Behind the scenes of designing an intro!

Hey guys, this is Dhruv Dalvi. So what you just saw now is an intro I have designed for my brother's YouTube channel, Newton Lego. He makes his awesome transformers and creations with Lego in stop motion animation.
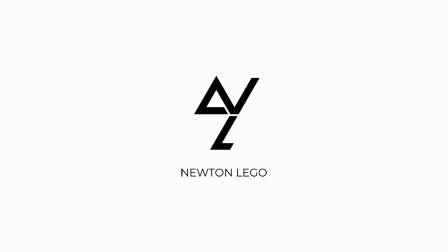0:31 I wanted to highlight the concept of the logo I had designed for the channel. The triangle in the letter N of the letter mark is symbolic of the prism,
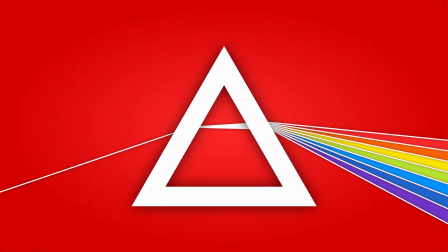0:41 which refers to the famous experiment conducted by Newton, which demonstrated splitting of white light into 7 colors of the rainbow.
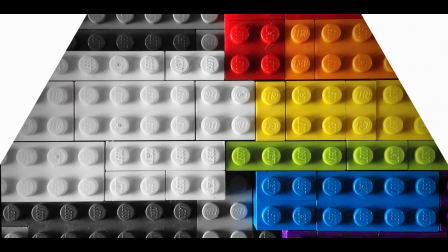0:49 As you can see, I have represented the same even in the intro.
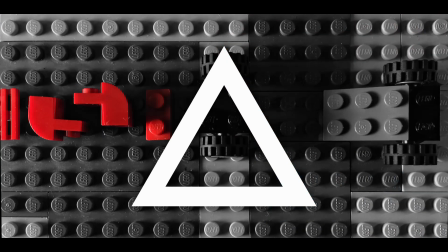0:52 My brother here could be compared to a prism, as he transforms Lego pieces into creations.
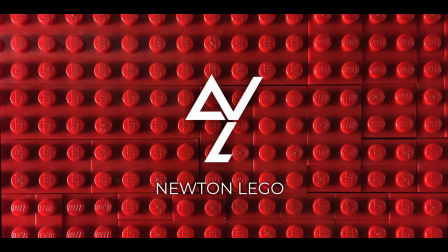0:58 And at the end of the intro, you can see the prism transforming into the logo itself.
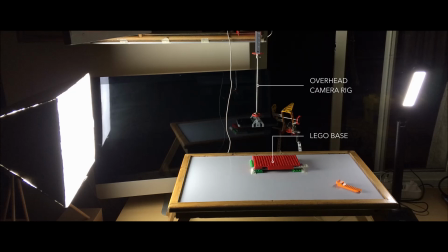1:07 So here, I have the Lego base on which all the bricks in the video are held. I have taped down the base to the table so that it doesn't move during the stop motion sequence.
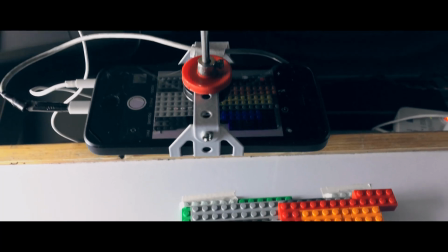1:18 The camera I'll be using is my iPhone 5s, which is fitted in a DIY overhead rig.
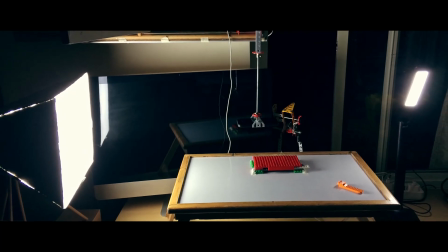1:24 The primary lighting source or the key light is to the left. This is the main source of light.
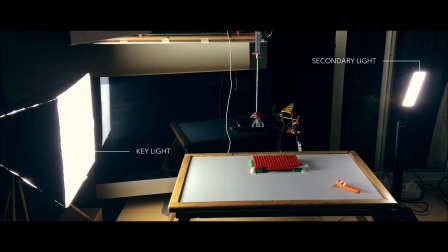1:30 In the video, all the bricks and Lego pieces enter from the left. So it makes sense to do the same even with the main lighting placed at the left. The secondary light is on the right. The key light is a 20-watt LED bulb in a DIY diffusion box.
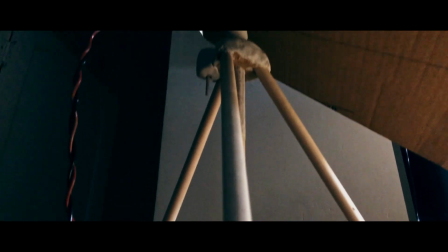1:45 The tripod of the light rests on wooden stands which increase its height.
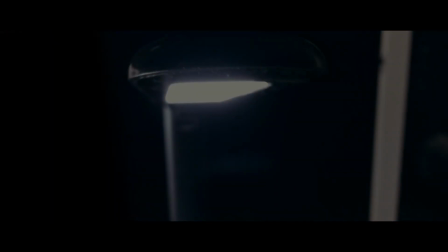1:50 The secondary light is a standard 5-watt Philips desk light. Alright, so now let's start filming the stop motion video.
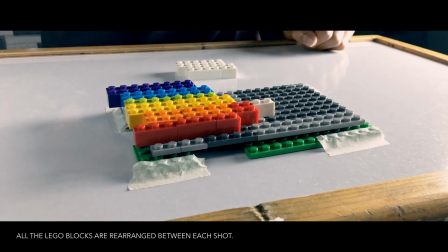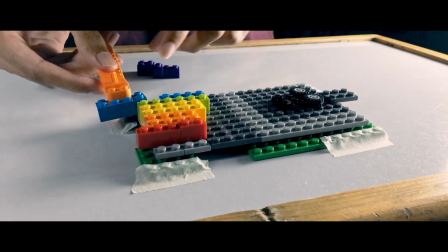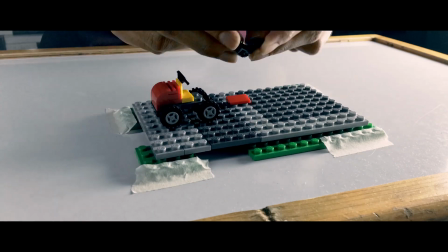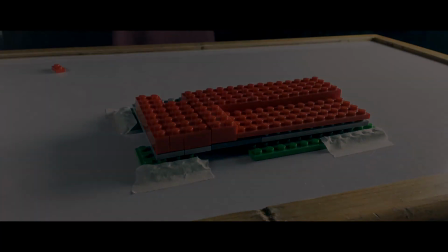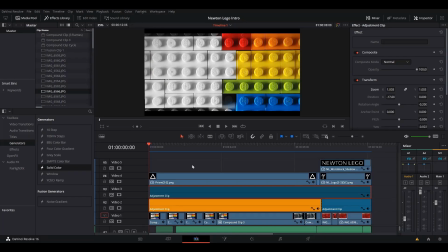2:26 The editing software I have used to create this intro is DaVinci Resolve 16.2. So this is what the intro looks like in the edit page. So you can see here all the image files. I got them into the timeline. Next, I grouped them into these compound clips.
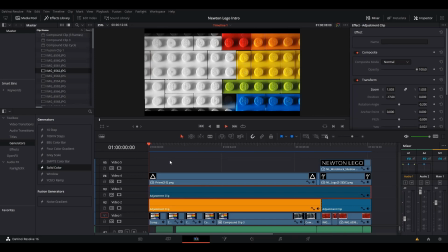2:43 So if you notice at the start of the video, all the Lego blocks are continuously moving.
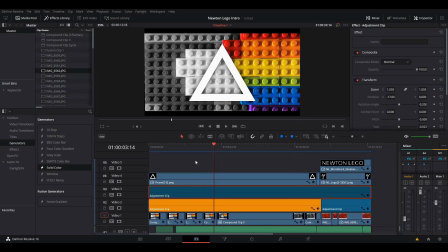2:49 Now instead of having multiple images, what I did was take 4 images in such a manner that I could loop them.
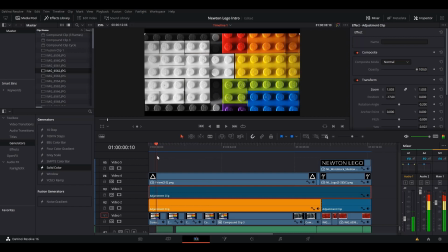2:59 Then I grouped these 4 images into these compound clips, as you can see here.
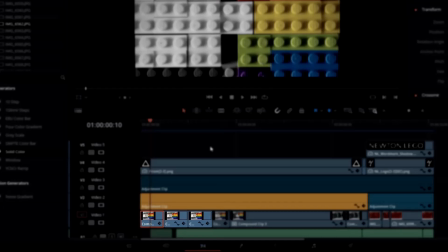3:05 And then I duplicated this 3 times. This gave me freedom to decide how long I wanted the video to be.
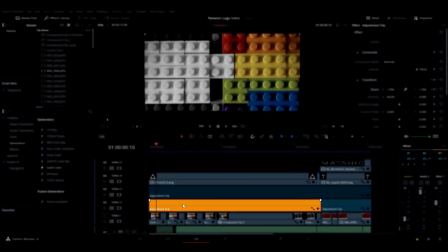3:12 Next, you can see this adjustment clip here in orange. So if I make any changes here, it will apply to all the clips below it.
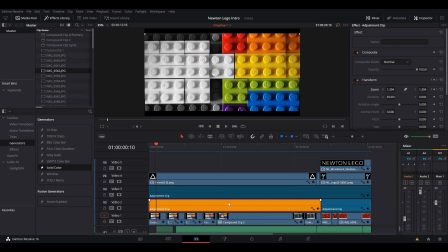3:23 Now, there is a zoom out effect at the start of the video.
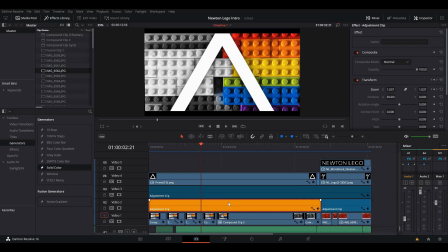3:26 I cannot be doing this on individual images, but if I do this to the adjustment clip, it will apply to all the images below it.
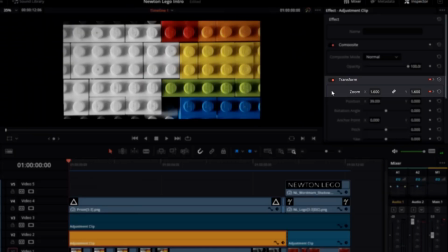3:35 So you can see here at the start, I have keyframed the zoom
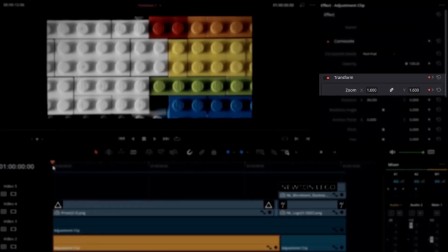3:40 1.6 at the beginning of the video, and as I move forward, the zoom decreases.
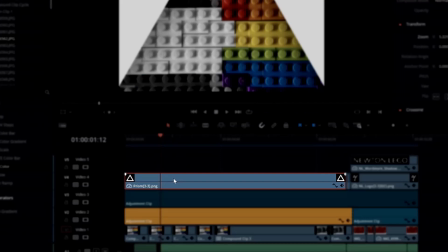3:48 Then I added this prism image on top of all other clips, and I keyframed the zoom out similar to the one I showed before.
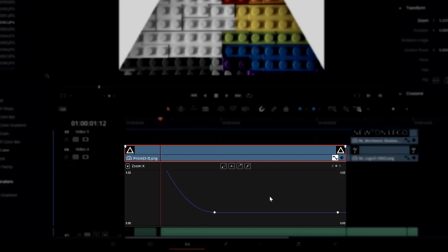3:56 One thing to note here is when I open the spline, the zoom out, as you can see, is a curved line rather than it being straight.
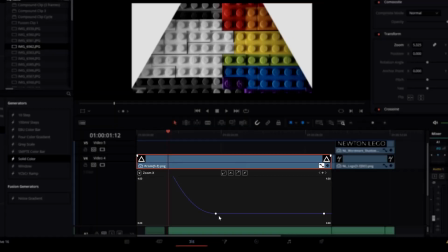4:05 So you can see like zoom out eases out, and if I play the clip, so notice how the prism eases out during the zoom. If this were a straight line, it will just come to an abrupt end. I did the same thing even for the zoom out I had shown before it.